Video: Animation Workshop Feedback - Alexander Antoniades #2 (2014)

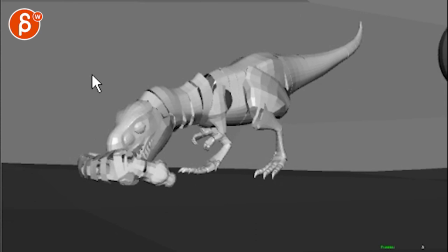8:19 There's a thought behind it, and to me this is more instinctual, you know, primal, reflex, muscle stuff.
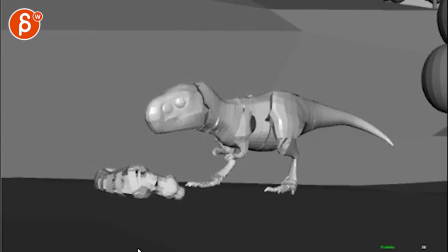8:26 So that type of slow, spliny stuff,
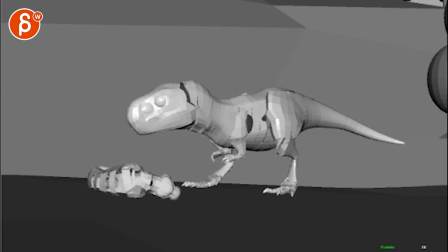8:29 I think it's too much into a guy in a suit trying to act out a dinosaur type of thing.
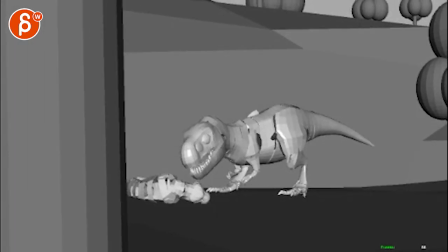8:38 And I think when he goes down here, I would bring up those arms a bit and bring them in so that, you know, they're up. When he's up, arms are kind of downish. When he goes down, he kind of brings them up and closes them in a bit.
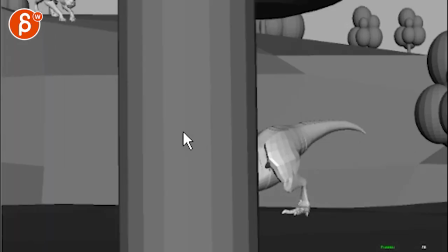8:54 Just again, just for contrast, change of posing.
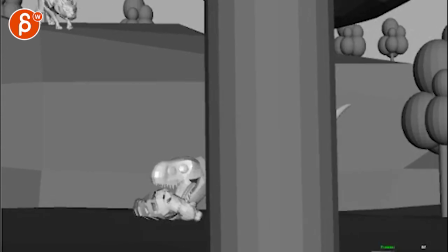8:59 Now you're mentioning arms right at the end pull up a bit too abruptly. Now, are you saying these guys here, or are you talking about these guys?
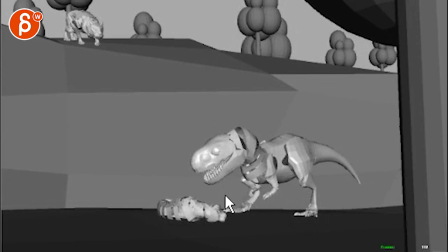9:13 Because I actually think that at this point, again, they're too slow, and they have too much of a beautiful arc. Because you're doing creaturey stuff, so you want it, again, like more muscly
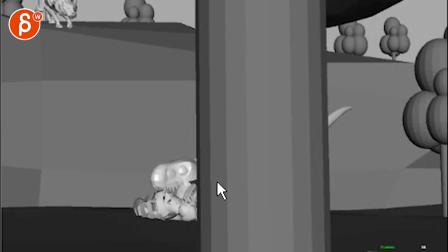9:23 and reflexes and instinct and stuff like that, and not nicely animated with really beautiful little arcs back there.
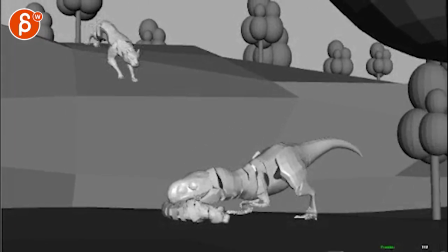9:31 Just takes away from the... A, from the creaturey feel, and also kind of the weight. I feel like it gets it some, for some reason, a bit too light.
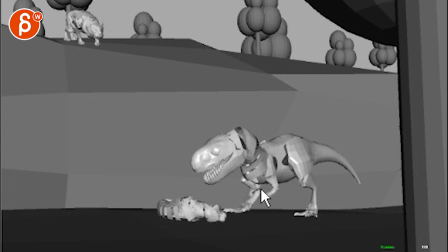9:39 I would treat those more, you know, it's for pose changes with, you know, a somewhat amount of a quick change between poses.
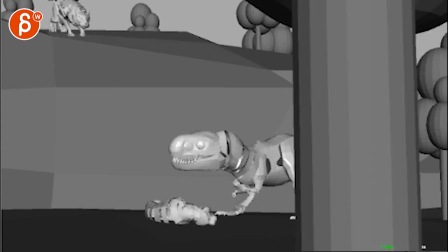9:48 Sometimes just there dangling. Not that it has to be like floppy, what's the word, ragdoll type of thing.
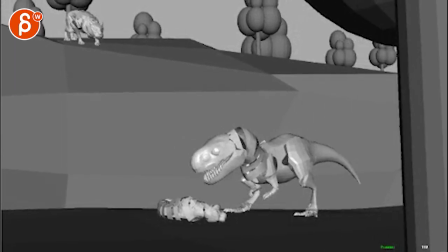9:57 But I think this is a bit too much. To me, this feels a bit too animated, too controlled.
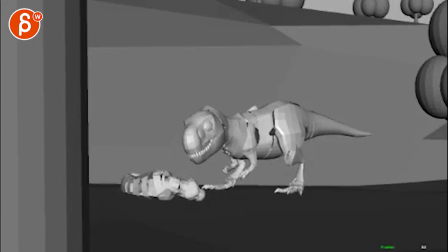10:04 So I'm not sure if you mentioned these guys, but that's kind of what I'm seeing here. The animated dead body reacting.
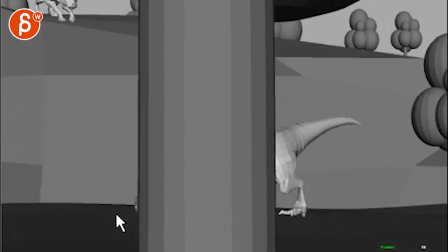10:11 We should talk about the beginning. Like I said, something with his leg would be cool. The rest is cool.
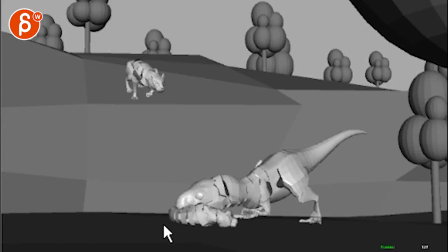10:17 I love that. Tried to make a start on the panther, but I have been... Alright, sorry.
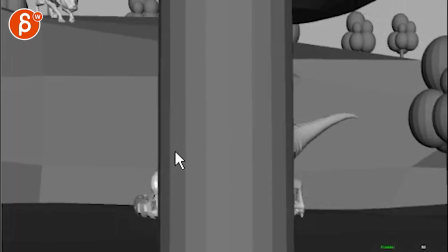10:22 That is your panther fix. That's coming. It's coming.
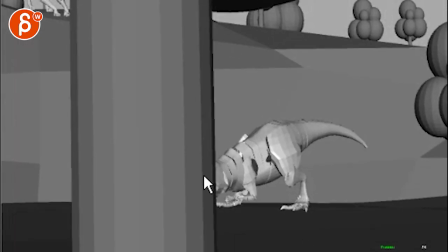10:29 As you get into it, though, what would be cool, as you reveal the guy, is that A, it wouldn't be in a twin pose like that.
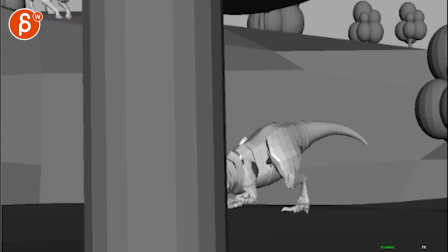10:37 It would be like one guy down, and then one guy would be up. Where, you know, it's just finishing the last step into here as he moves forward.
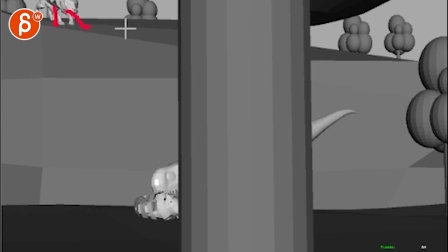10:46 So you would have a bit of a different, you know, different pose, and then the next foot can come up, next paw,
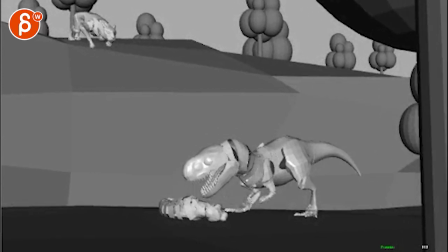10:55 where this might be too doggy like, but so you can push it, you know. I'll probably keep this guy low and have this guy then up, right? So you're switching it, so it's one and then the other, and also because that leg is towards the camera, we can see more.
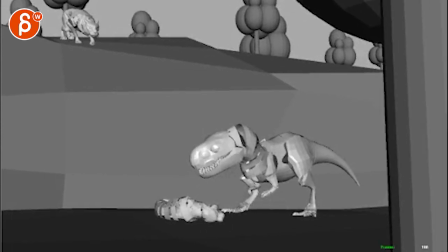11:12 So I wouldn't do what you have here where the left, his left goes forward first.
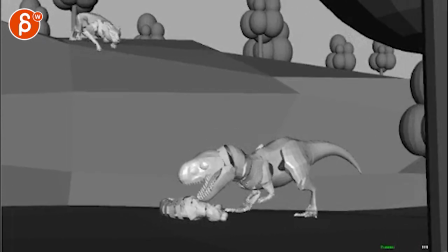11:16 I'll keep that guy planted and do the right one up, and then reach and do the opposite,
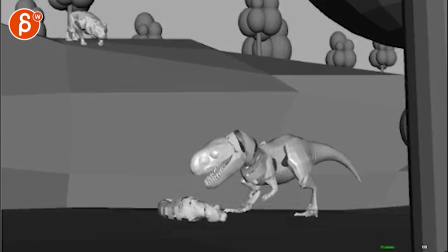11:23 which might screw you over, but only just because it feels for contrast, we would see more.
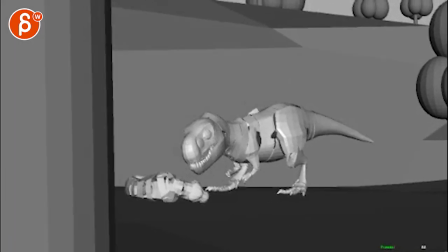11:29 But you know, it's not a shot killer, so if you're already far into it and that's, you do the opposite, yeah, that's fine.
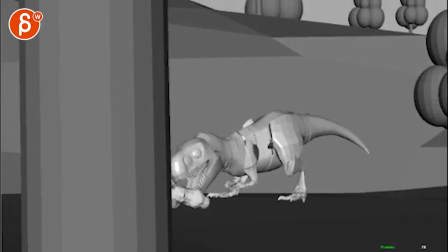11:36 My main thing would be come in on a non-twin pose.
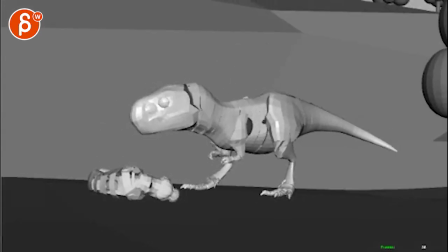11:44 That's it on your note. So for me, I'm watching, for instance, now feet.
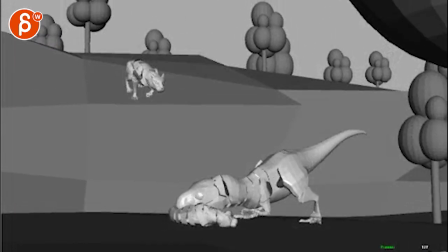11:53 Shift.
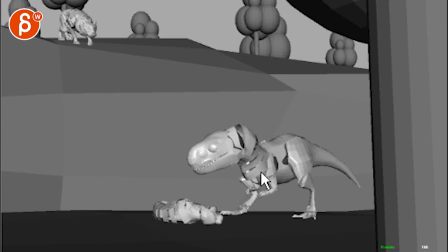11:57 Is that as... Just look curious if there's any way we can cheat this leg back. Is it gonna feel too off balance? It's a tricky thing, that leg, so silhouette wise.